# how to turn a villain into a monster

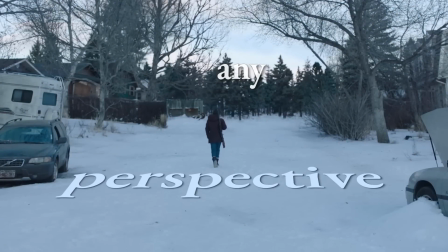0s
Central to any story is perspective, and the most common perspective we see is that of a protagonist,
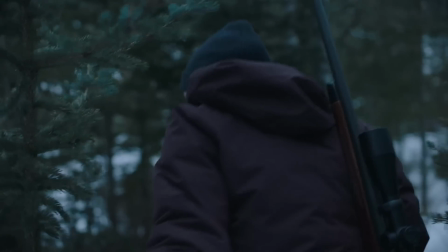6s
a hero who overcomes challenges and hardships, and almost as common as a protagonist is an antagonist.
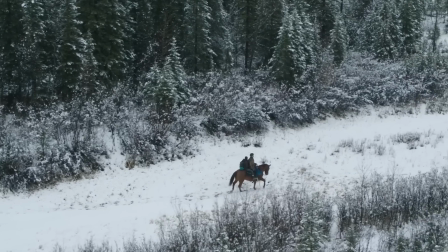13s
Sometimes a hero has to fight nature or society, maybe overcome themselves or another person,
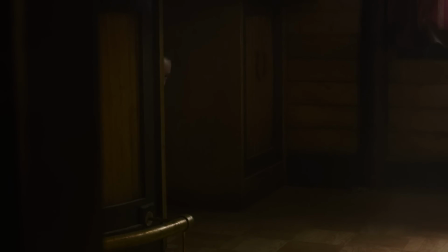19s
but today we're going to be talking about a hero's antithesis, a villain.
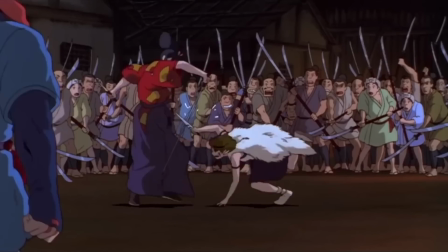23s
Some of my favorite stories approach antagonists in a different way, focusing on the conflict between two people who think they're doing the right thing.
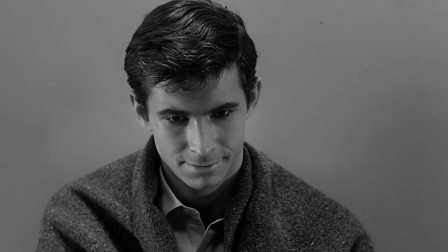30s
But historically, villains have been the most common form of an antagonist.
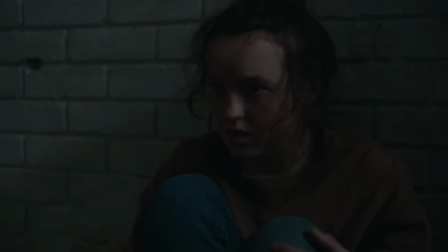34s
The easiest way to get us to side with the perspective of the protagonist is to have a bad guy, someone that's evil,
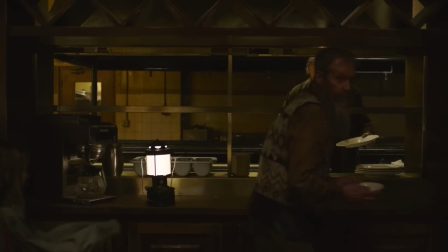40s
doing things that are clearly reproachable, to where we can't help but side with the main character and their need to beat the villain.
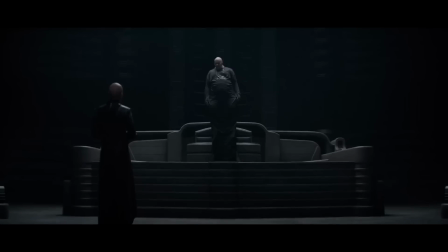46s
But inherent to its nature, tropes have been overdone, and I've become very tired of villains that are evil for the sake of being evil.
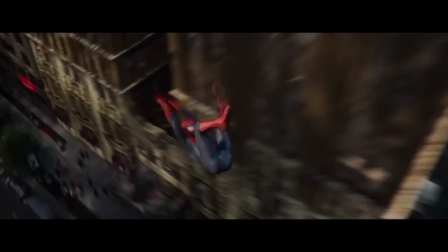54s
However, with any trope, there's always an opportunity to innovate. To do something different.
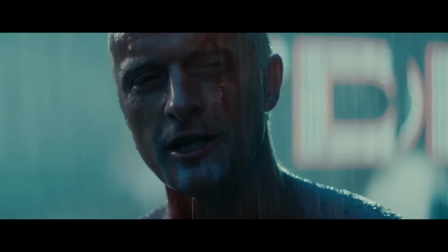60s
A lot of stories have moved away from villains, making sympathetic antagonists that you just don't happen to agree with.
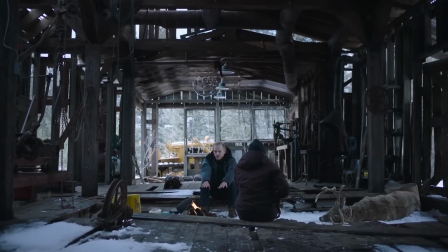66s
But then if you turn it on its head, embrace that trope, embrace the trend, and then slowly reveal a villain,
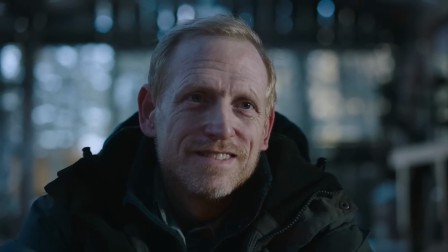72s
using clever writing and performances to convince us they're not, suddenly it's a twist.
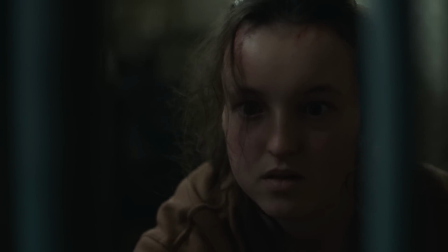78s
What a clever approach, where you're using viewers' expectations to create a more compelling character. because when writers create a villain effectively,
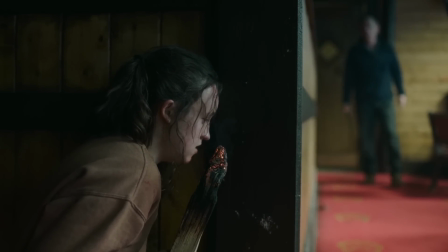85s
there's something deeply terrifying about having to watch our protagonist face that monster.
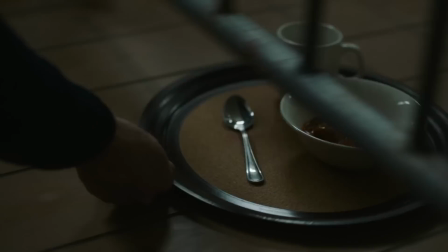90s
An unsettling discomfort, having to sit with something that's so broken it's actually evil,
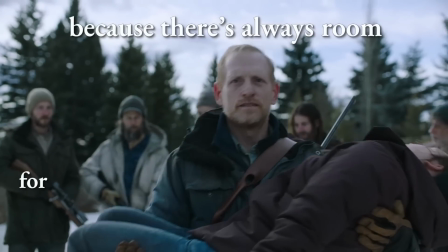95s
because there's always room for another masterfully crafted villain.
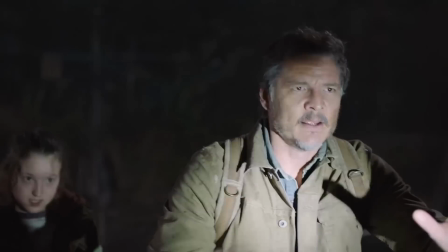101s
Let's take a second and look at The Last of Us. Our protagonists, Joel and Ellie, aren't what I would define as heroes.
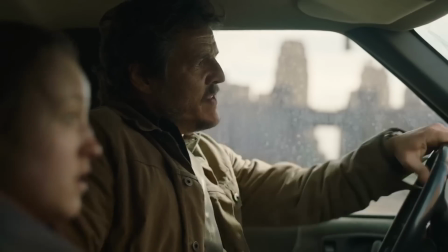108s
They're deeply flawed, violent characters, because honestly, heroes wouldn't be able to survive the world the last of us is set in no one's squeaky
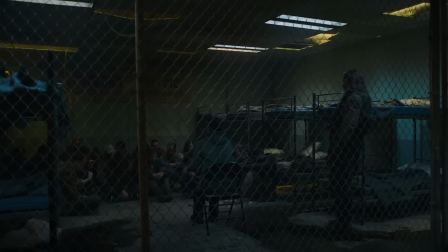117s
clean like i said in my previous videos empathy has been weaponized because in this world if you're too trusting inevitably you'll be betrayed this is a central part of
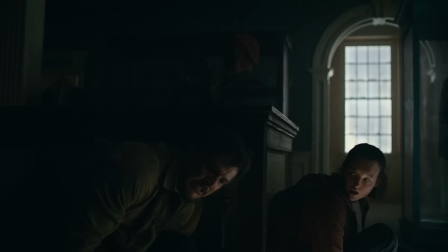126s
the last of us this reduction kindness we've all heard that cliche that the zombies aren't the real monsters the
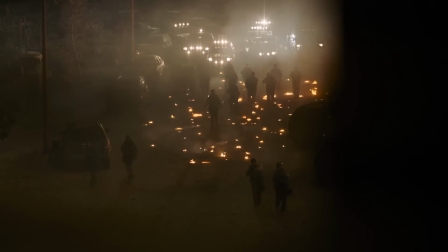132s
humans are but it's true humans are incredibly capable of terrifying violence and while the infected are horrifying,
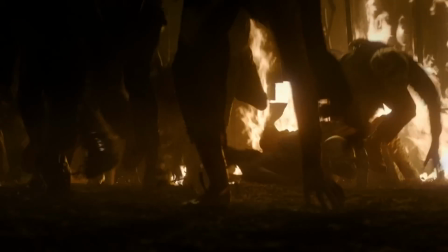139s
they're very straightforward. But in The Last of Us, every time you interact with a human, you don't know what you're getting.
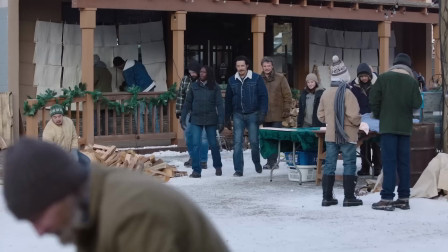145s
Part of the reason this creates such a compelling setting is because humans are inherently social creatures.
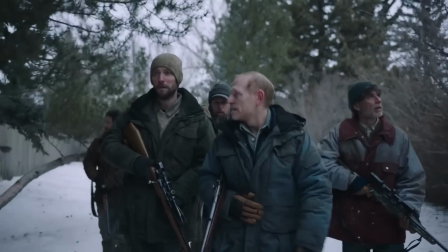150s
In episode 8, we see a character point out that no one can survive out here on their own.
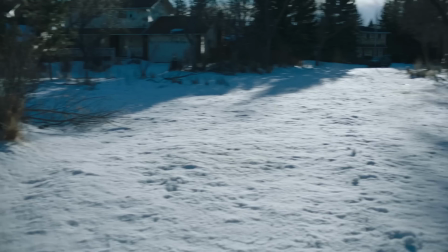155s
I think that has less to do with physical survival, and much more to do with humans' intense trauma response to isolation.
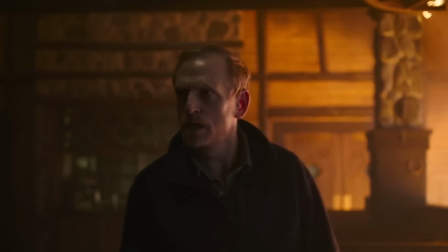162s
That leads us into today's villain, the preacher David. Episode 8 of The Last of Us opens with David reading scripture,
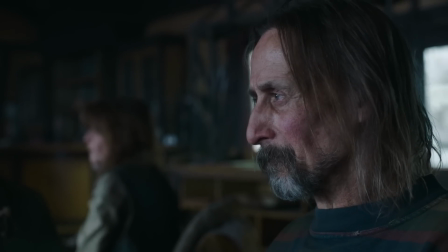169s
Revelation 21, before symbolically his sermon is interrupted by the tears of young girl.
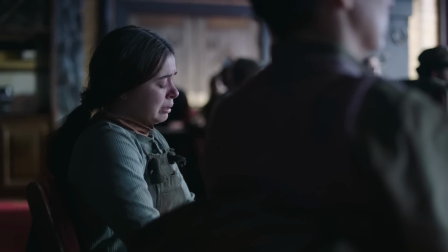179s
She's likely about Ellie's age, and fittingly, just lost her father.
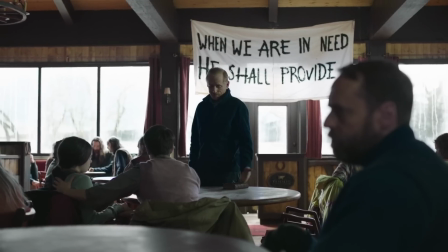184s
And David walks over to her, standing in front of a sign that says, when we are in need, he shall provide.
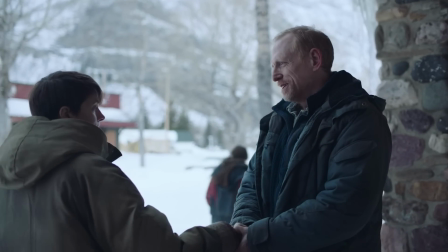190s
This is the first of a consistent thing we'll see throughout this episode, where singular actions, when interpreted with good faith,
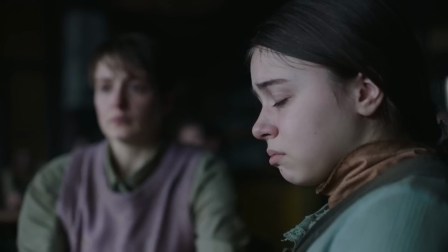197s
seem empathetic and kind, but when you understand David's true intentions, offer a completely different meaning.
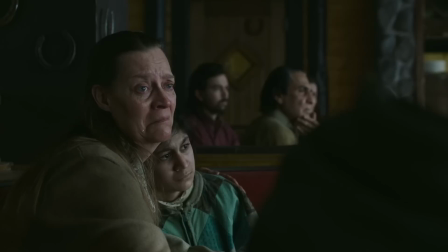208s
But first we see a very convincing empathy,
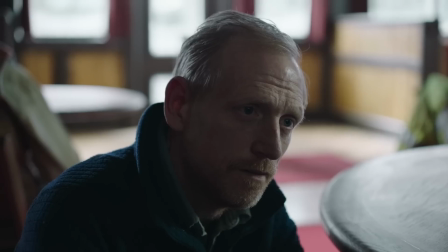212s
neither sorrow nor crying neither will there be any more pain that if
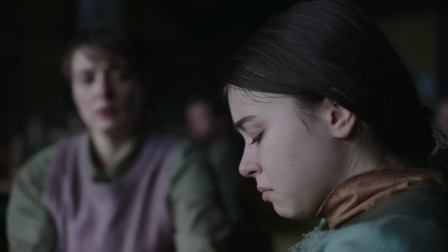217s
you're watching without context the former things are passed away seems like a kindness do you know what that means
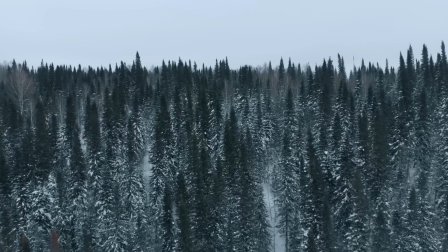225s
offering his followers who live in a violent terrible world a light
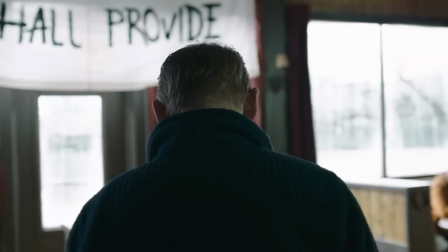229s
before she asks when her father can be buried and
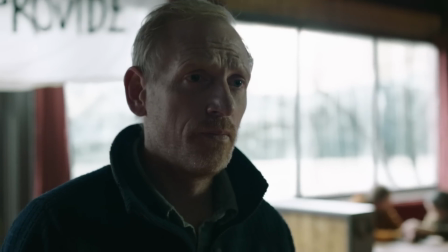235s
there's the first hint of undertones something else is going on we cut to James and there's a silent understanding between him and David.
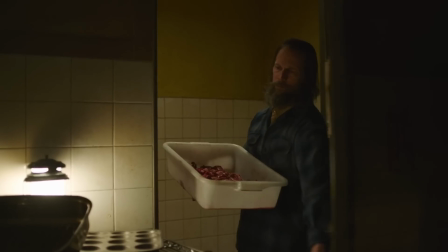244s The ground is too cold to dig. We'll bury your father in the spring.